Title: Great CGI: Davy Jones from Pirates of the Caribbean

I think that CGI is a great choice for this character.
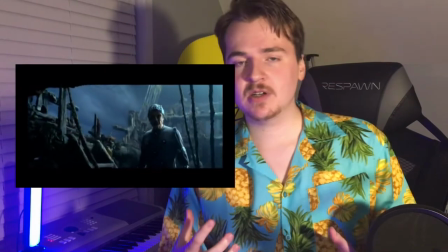(4:12)
They even utilized new technology at the time with the motion capture where they don't even have to have the actor in a separate studio.
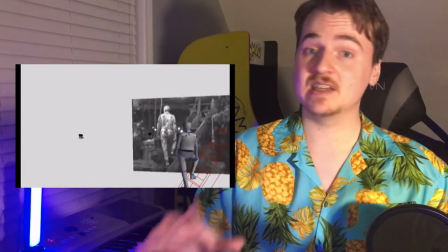(4:19)
They could film the actor on set with the lighting and setup just as it normally is and they could overlay the CGI on top of that.
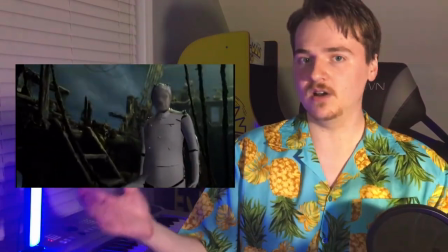(4:27)
That's great. That really makes directing it a lot easier. Motion capture really does have a lot of great uses.
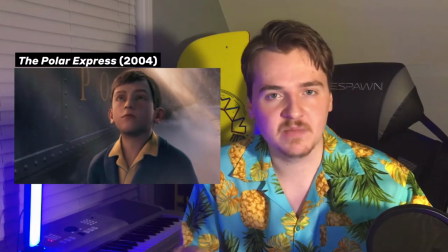(4:33)
If you're not careful it does go into that uncanny valley you do think about some of those Robert Zemeckis movies where they really go for that full like CGI human look
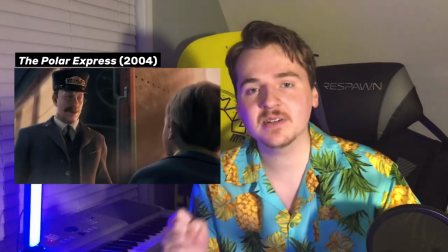(4:42)
and it's hard when you do a human character it's it can
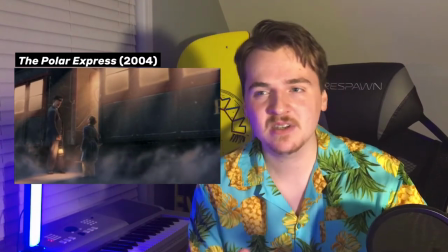(4:47)
age so quickly because humans are really difficult to do we see humans all the time our brains are real picky about little details when it comes to human beings and I still enjoy those films of course I think that they're charming and you know I look at from the lens of the technology at that time.
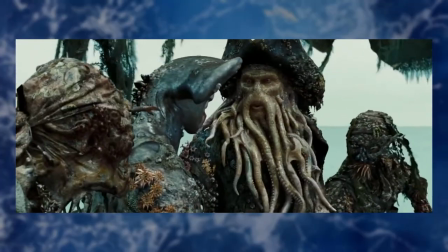(5:04)
I think that Davy Jones being so unhuman of a character
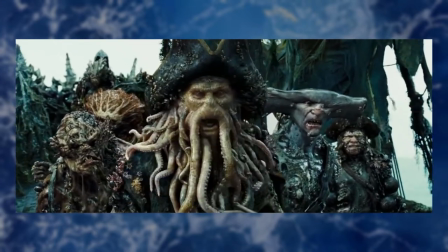(5:08)
really worked to their benefit and it's a great use of motion capture and the ultimate question is when you watch it does the effect break your immersion with the film or do you start to believe that that character is just really standing there talking and is alive and I think it's clearly the latter for Davy Jones and as a CG nerd it's incredible to watch and just fantastic work by ILM. That's an example of great CGI and there are many other examples out there, as well as examples of bad CGI. Let me know in the comments below if you'd like to check out some others with me. And thank you mateys for joining me on this very piratey adventure today. I hope you all have a great rest of your day, keep making great stuff, and I'll see you all in the next video.